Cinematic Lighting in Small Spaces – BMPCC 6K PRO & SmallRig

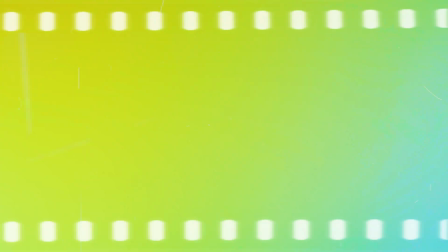(0:00)
How to show dreams on screen using visual techniques.
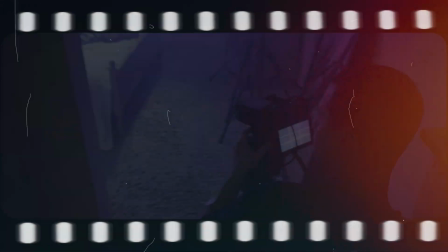(0:03)
It's often not easy to show dreams on screen because the first ideas that come to mind are usually complex, like using CGI and complicated effects.
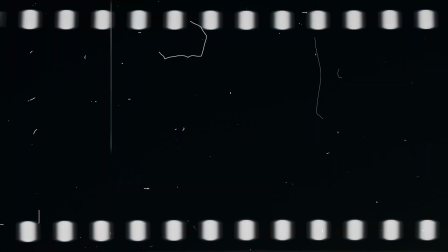(0:12)
But I like simple and effective solutions, which are often seen in independent films.
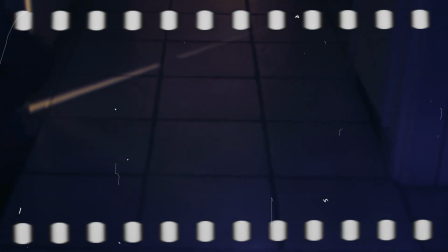(0:17)
Today, let's revisit my previous experimental project, One Night, to discuss an idea I used there.
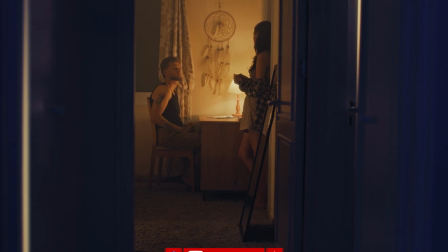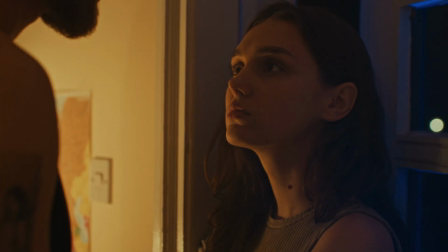(0:35)
Here's a quick background. A guy leaves his girlfriend, and she keeps thinking about him, remembering the good times they had together.
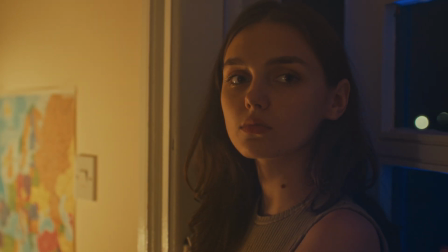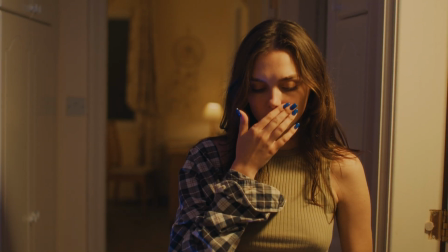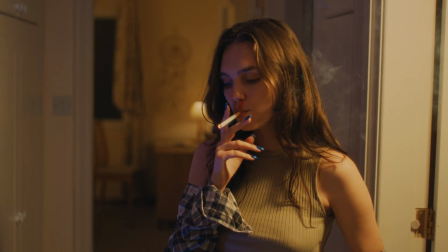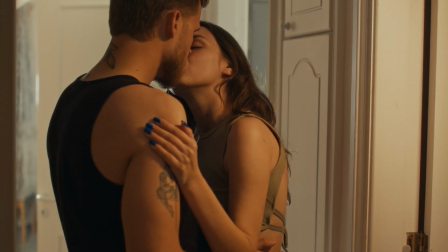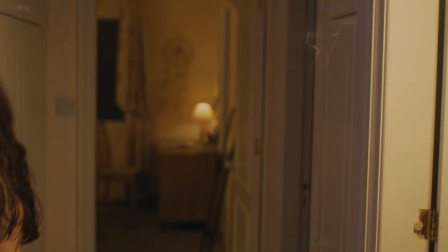(1:28)
She doesn't want to let go of those memories. So through her dreams, she enters a mirror world where they're together again.
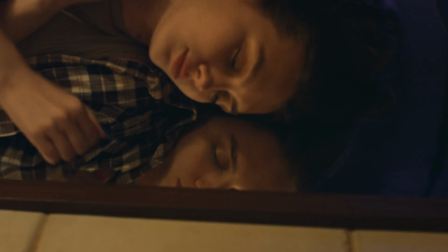(1:35)
Let's take a look at this scene.
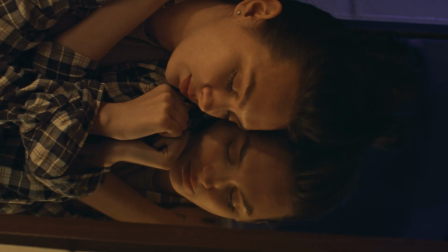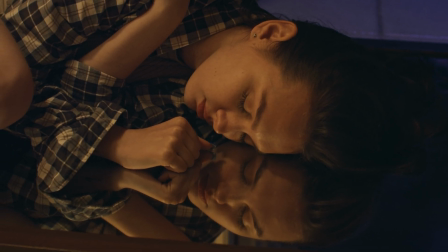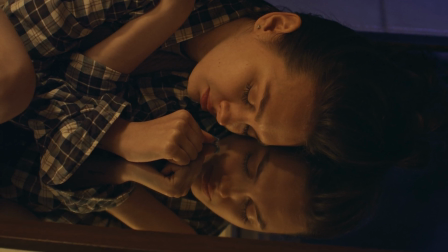(1:48)
My idea was to show the girl falling asleep on a mirror, then transitioning to her lying on a bed, where the guy returns to her.
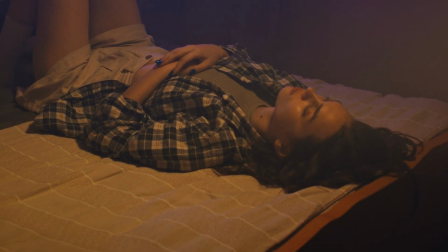(1:55)
Instead of complex visual effects, I used the mirror as a symbolic portal to her subconscious, where their relationship was at its best.
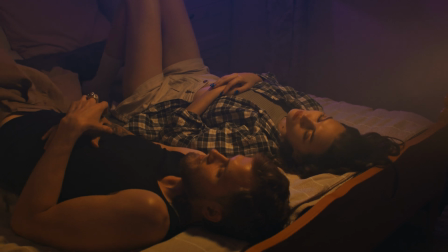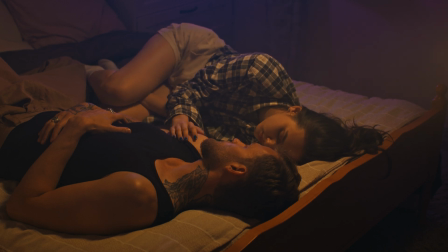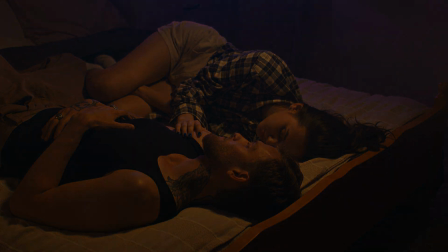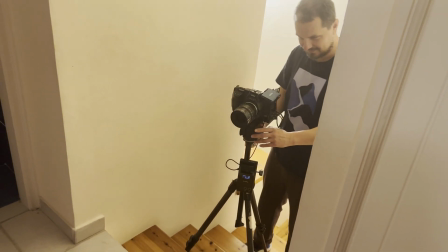(2:22)
I've always liked shots with mirrors because they create a unique perspective and interesting reflections.
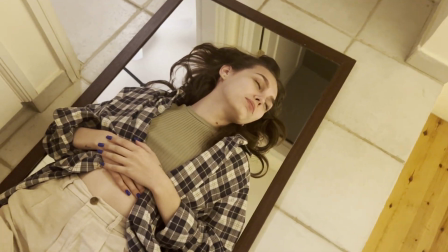(2:28)
When I was working on this project, I thought it would be a great way to transition between the different emotional states of the girl.
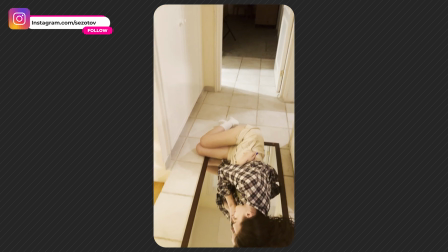(2:34)
So I asked the actress to lie down on a mirror, which I placed in a small hallway with completely white walls.
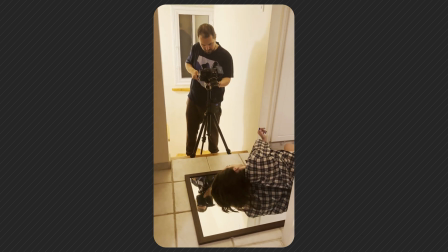(2:41)
With the overhead light on, the shot looked flat and not cinematic at all, so I turned off all the overhead lights.
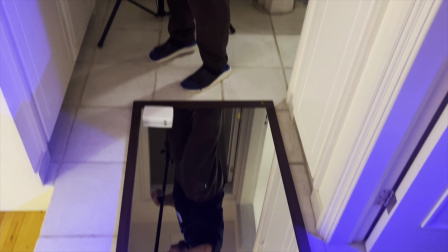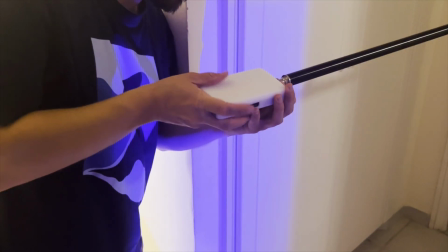(2:55)
For the key light on the actress, I used a SmallRig RM120 at 2700K with a diffuser.
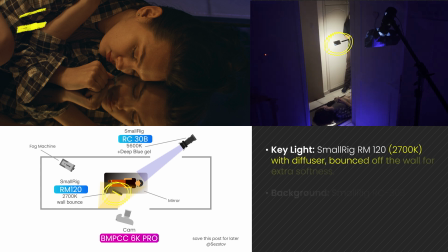(3:04)
And to soften it even more, I bounced it off the wall.
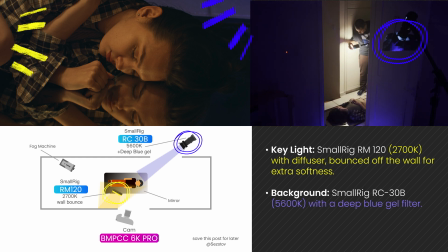(3:11)
For the background lighting, I used a SmallRig RC 30B at 5600K with a deep blue gel filter.
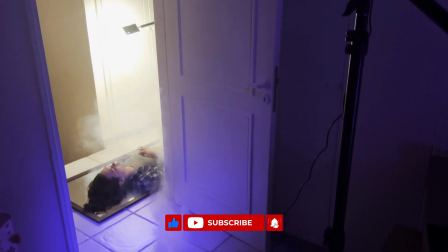(3:21)
Throughout the entire scene, I kept the contrast between the warm and cool colors to maintain a consistent style and the right mood for the episode.
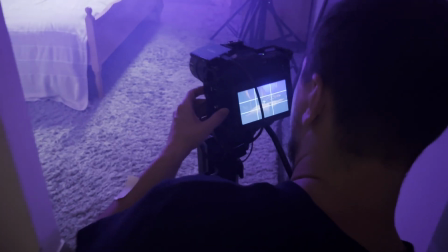(3:31)
The final scene is called Dreamscape. I wanted to show how a girl dreams of her boyfriend's return.
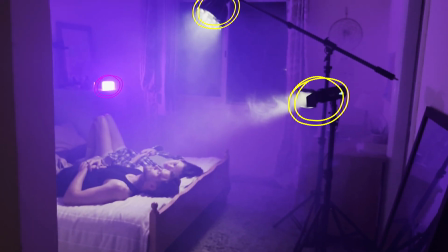(3:38)
I deliberately moved away from the usual blue-yellow lighting to purple-yellow to emphasize that this is something different,
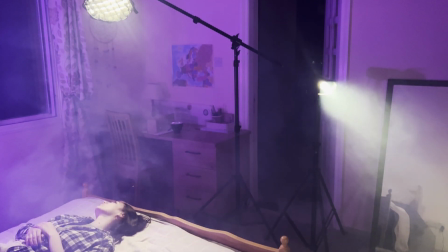(3:44)
unfamiliar to both the heroine and to us, the viewers.
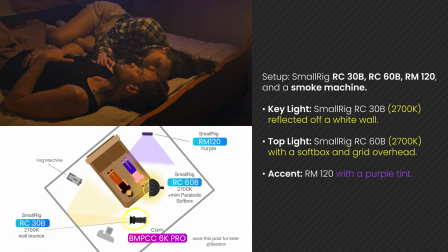(3:49)
I used some great lights from SmallRig, RC30B, RC60B, RM120, and a smoke machine.
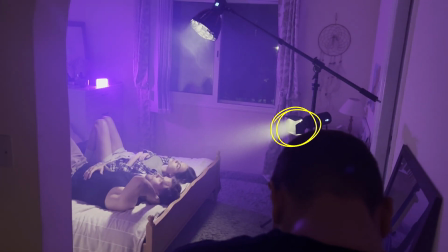(4:01)
The key light was set at 2700K and reflected off a white wall beside the actress.